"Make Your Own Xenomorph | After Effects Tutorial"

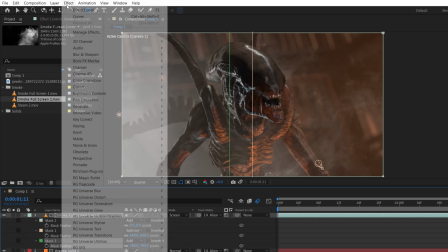(8:15)
With another feathered mask on the right of the frame, we're going to use a Curves effect to color the smoke a warmer orange to match,
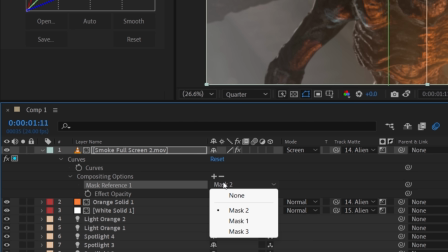(8:21)
and use the new mask in the Effects dropdown to isolate the color to just this area.
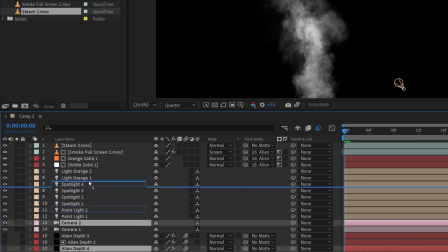(8:26)
For one last layer, we're going to duplicate the camera, and first depth pass and pre-comp with this steam asset.
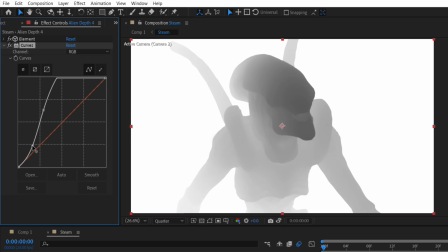(8:32)
For the depth, we'll use a curves effect to make it brighter so that more of the steam will be visible in the front, then use this as a luma mat.
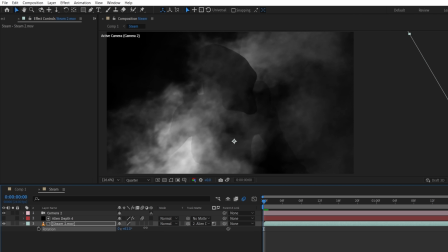(8:39)
Then we'll change position, scale, and rotation to have the steam fill the frame like this.
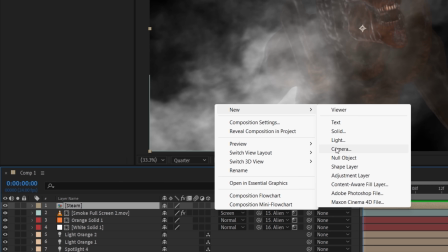(8:44)
In the main comp, instead of using the asset itself, we'll create an adjustment layer and use the steam comp as a luma mat.
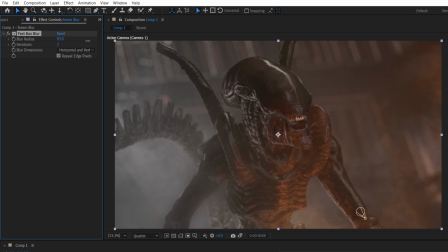(8:50)
With this fast box blur effect, we'll increase the radius quite high and use a curves to boost the brightness.
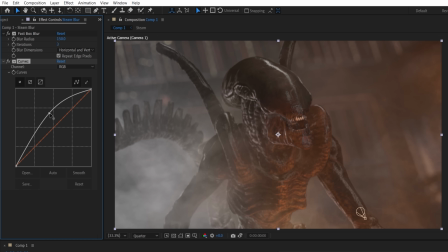(8:56)
This can give a more natural look and the blur retains and spreads the color of anything below you can also try changing the order of these for slightly
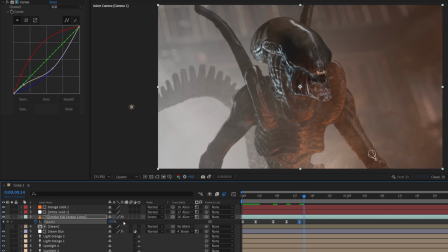(9:04)
different looks or keyframe opacity to brighten in time with the flashing now we're going to add one of the most important elements slime just lots
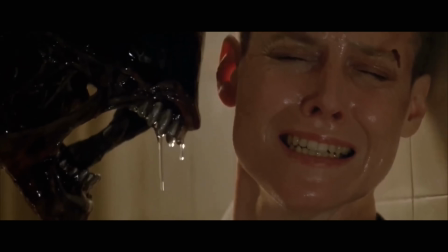(9:11)
and lots of slime and drool one it's a xenomorph you need it but two this sort of element really does help
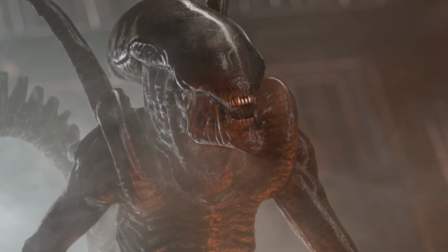(9:18)
sell the life and realism of a shot like this so for this we're going to be using a bunch of assets from our slime stock footage pack.
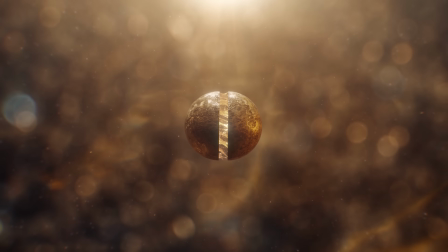(9:25)
You don't have to use ours. You can use whatever slime assets work best for you.
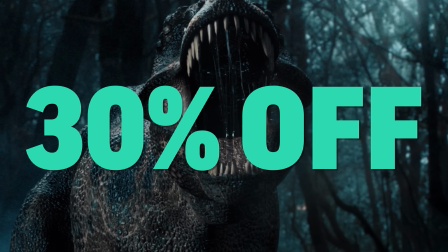(9:29)
But if you are interested, we have made our slime pack 30% off until the end of October to make it cheaper for all of you.
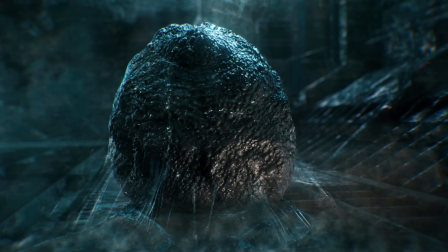(9:35)
And this pack is filled with all kinds of slime assets for VFX and motion graphics. So give that a look below.
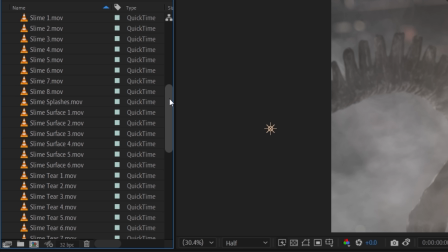(9:40)
But with these slime assets, it helps to break it down into categories. We have slime on top of the dome, flowing slime, tearing slime, dripping slime, mouth slime, jiggly slime, and to top it all off, some dripping saliva.
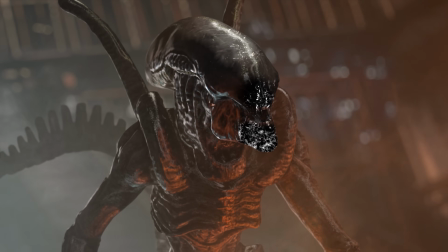(9:53)
For some areas like the dome and around the mouth we use the slime surface one and
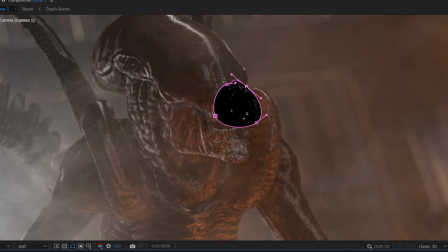(9:58)
six assets masked in different places to get some flowing specular highlights.
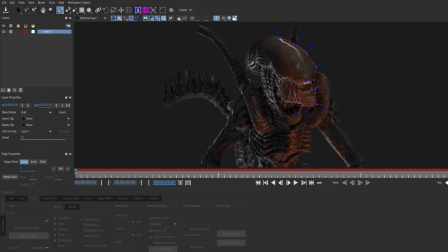(10:03)
And with a rendered out version of our alien that we can take into Mocha Pro we can use a mesh track to get the slime warping with changing perspective and depth. If you want a button by button on that you can check out our tutorial on the mesh tracker in the notes below.
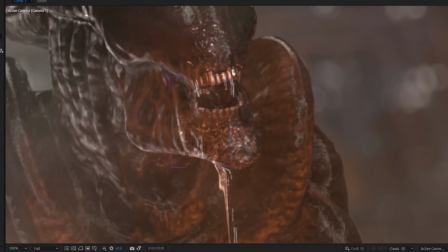(10:16)
For other slime elements we use 2D tracks have some set to screen, some set to overlay, and some used as displacement maps to jellify them just a little bit more.
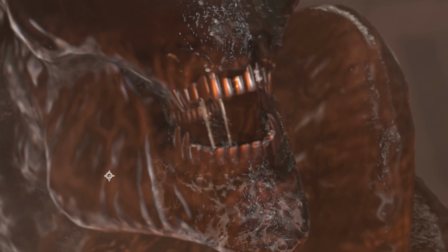(10:25)
We also used the third depth pass we made to either block or isolate slime inside the mouth. There's really no rules, just try different things until you're happy with the result.
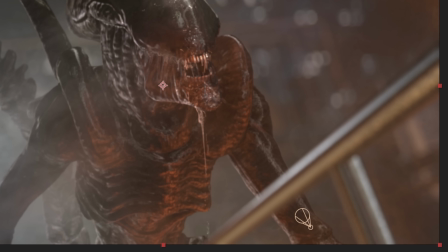(10:34)
For some final touches, we added this out-of-focus railing in the foreground, an adjustment layer with optical glow,
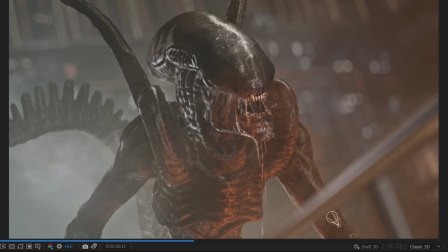(10:40)
some subtle camera shake animation, a color grade, and film convert to lay some grain over top.
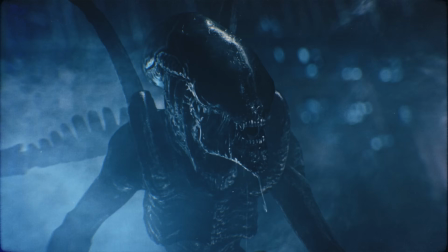(10:45)
We also tried an alternate grade to get more of that 80s strong blue look, but there we have it, a slimy Xenomorph in all its glory. But this effect doesn't have to just apply to Xenomorphs, this would work with any type of monster your project needs. All you need to do is swap out your environment and model. But that's it for today. Make sure you subscribe and hit the bell button so you're notified when we put up new content. And until next time, don't forget to write, shoot, edit, repeat.